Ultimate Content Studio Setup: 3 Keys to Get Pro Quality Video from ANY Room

The last thing that studio lights does for you is it gives you the option to control the vibe or the overall aesthetic of the room.
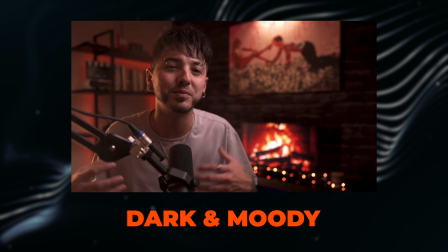[12:27]
Whether you're going for a dark and moody look or more of a bright and vibrant look, lighting is how you achieve the difference in these aesthetics and how you overall just get the look that you're going for. Now, you don't need to spend a ton of money on lighting if you don't really have a big budget right now.
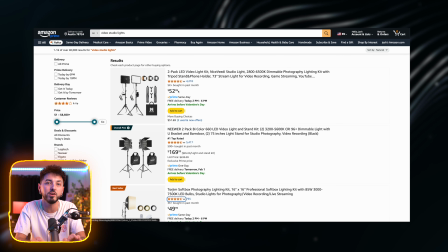[12:40]
You can go on Amazon and find some pretty good quality video lights that range anywhere between $50 to maybe $100,
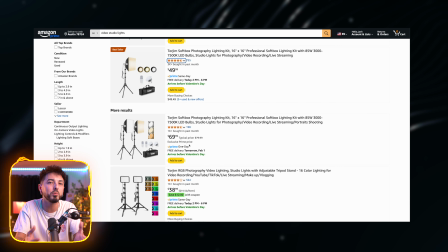[12:46]
and some of them even come with multiple lights so that you have a couple of different lights to light up the room in a number of different ways.
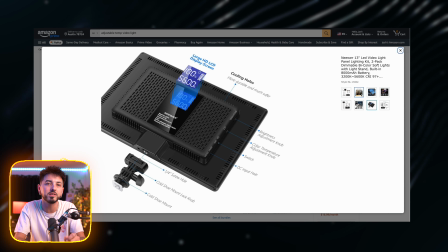[12:52]
There are also pro quality lights that give you way more control over the brightness, the color temperature, and just give you a higher quality looking light.
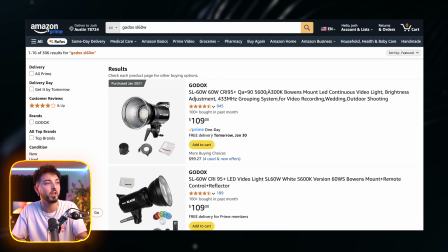[13:00]
The light that I'm using is just a simple $100 light right here, the Godox SL60W.
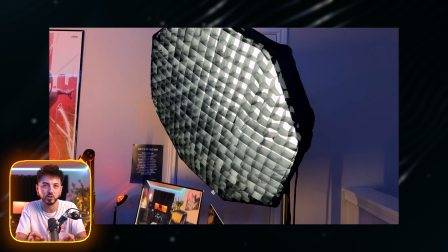[13:05]
And I also have this big softbox attachment. That's one of the number one things you want to look for when buying a studio light is just some option that gives you this softbox. All a softbox does is give you a nice, soft, smooth looking light without giving you a bunch of harsh, ugly looking shadows. You can remove this softbox if you want to get that nice, bright, and intense light, but by putting it on there, you get that nice soft look that you see right here as my main source of light on me, the subject. Now, some softboxes have this grid on them, and that grid just helps with pointing the light in a very specific direction so that it doesn't flood the whole room, but instead just points that light more directly at whatever you're pointing the light at.
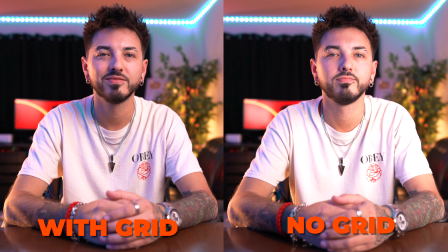[13:40]
This helps to keep things a bit more moody and vibey if I don't want to completely flood the room with light, and I want to just keep it fixated on the subject.
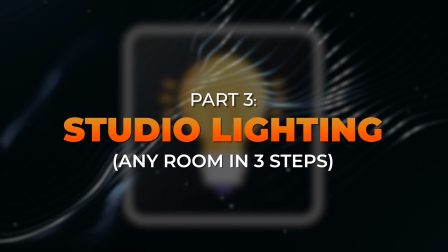[13:47]
So now let me break down the 3 steps for lighting any room to get you the best quality professional look.
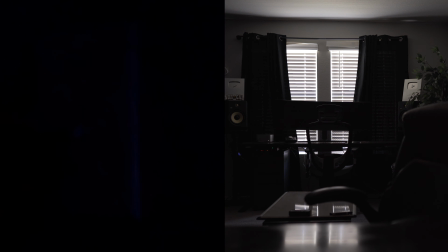[13:53]
To start out, go ahead and just turn off all the lights in the room, any natural lights that you may have, and close all the windows so that you have basically just a pitch black room. The first thing I like to set up are any background lights. So what do I want the room to look like? Maybe I want to have some practical lights in the background, meaning like some lamps, or some LEDs. Then you see I got this light back here behind this tree, which just gives that tree a little bit more dimension.
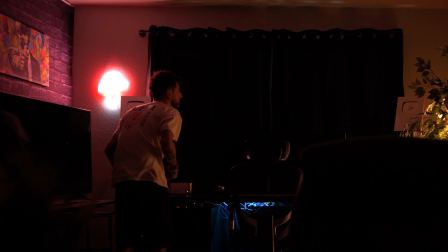[14:15]
I also have this neon sign over here that gives some cool atmosphere.
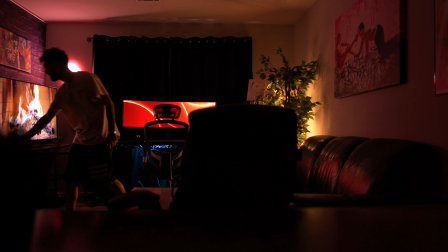[14:18]
I also turn on this TV back here that gives me that nice fireplace look, which just adds to the vibe, but it's also giving me a ton of extra light in the room.
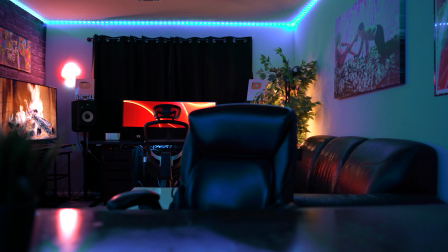[14:25]
In my case, I have these LED strip lights all around that give this nice blue color and just overall gives this whole room a kind of cool vibe and just makes it glow a certain way. I find it's easiest to set these background lights first because if you start putting in all your other lights, well, it can really easily just overflood the room with light.
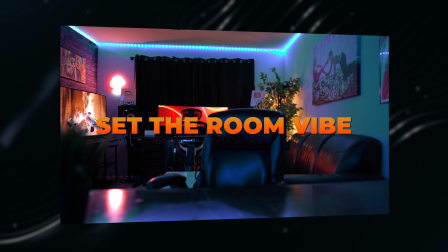[14:41]
And to begin with, I just want to set a cool tone and figure out what aesthetic I'm going for with my lighting. Whether I want a super dark background or a super lit up bright background, that is all determined from your background lights. The second light you want to bring in is going to be your main key light. A key light is just your main source of light, which is whatever studio light you chose to purchase if you go that route.
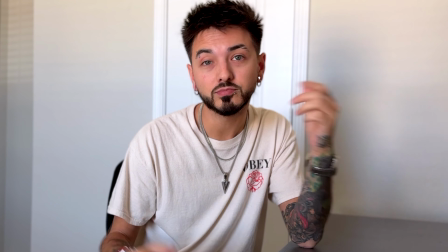[15:01]
Your key light can also be the natural sunlight if you're going to use just window lighting. So once you've got your camera positioned in the room wherever you'd like it, and you've got all the background lights on, you can position your key light wherever you want it to get the best possible quality of light.
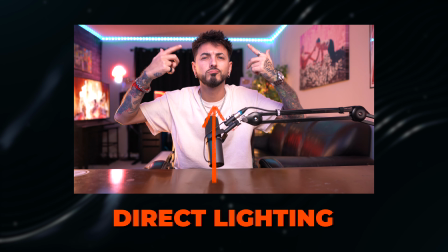[15:14]
If you just position your light straight on, right in front of your face, this often gives a really flat and just kind of unappealing look.
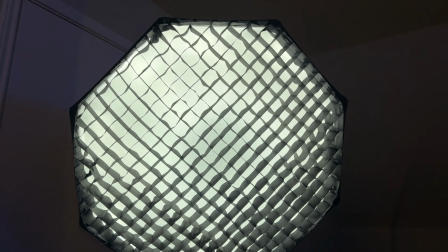[15:20]
It's best to angle your key light off to the side, about 45-degree angles, either to the left or to the right of you.
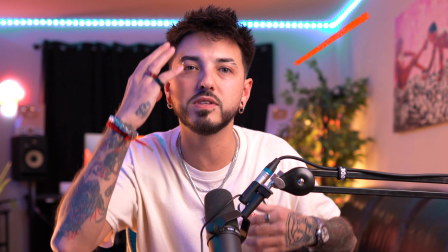[15:25]
You can see I have my key light over coming from this side right here, which gives this side of my face a bit more shadows than the side that the key light is coming from. This gives a more cinematic look and just gives a lot more depth to the shot. The height of your light also matters.
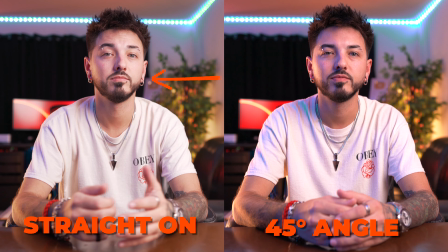[15:38]
If you have your light just shining directly at your face, that's going to look a lot different than if you position the light a little bit higher and angle it down, pointing down at your face,
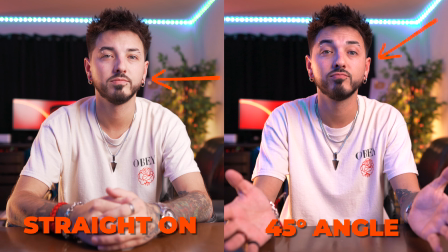[15:45]
again, about at a 45-degree angle. This is kind of the general rule of thumb, having your light off to 45 degrees to either one side or the other, and then having it raised up a little bit and angled down at about 45-degree angle, shining down at your face or the main subject, which is you. Then you just want to bring the light close enough to where you get a nice soft look, but you're not completely blowing out your face with too much light.
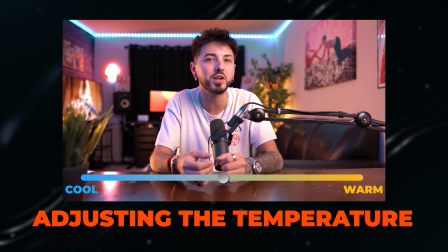[16:06]
If your light has an adjustable temperature, you can go ahead and adjust it from either being more warm or more cool. Generally, I set my light right around 5400 Kelvin, which is usually about the same temperature that the natural sunlight creates.
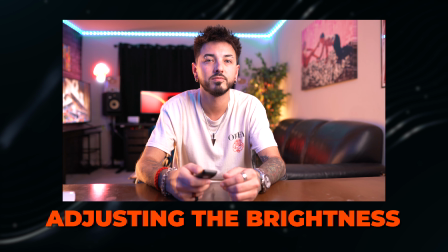[16:18]
And if you have the ability to control the brightness, you can adjust that as well.
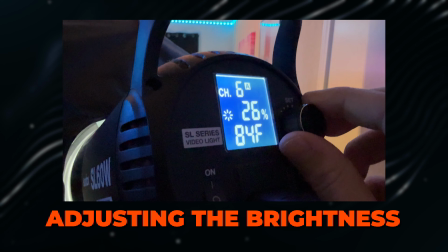[16:21]
And for me, with this big light that I have, I generally only need the light at about 20% brightness in order to give me the look that I'm getting right now.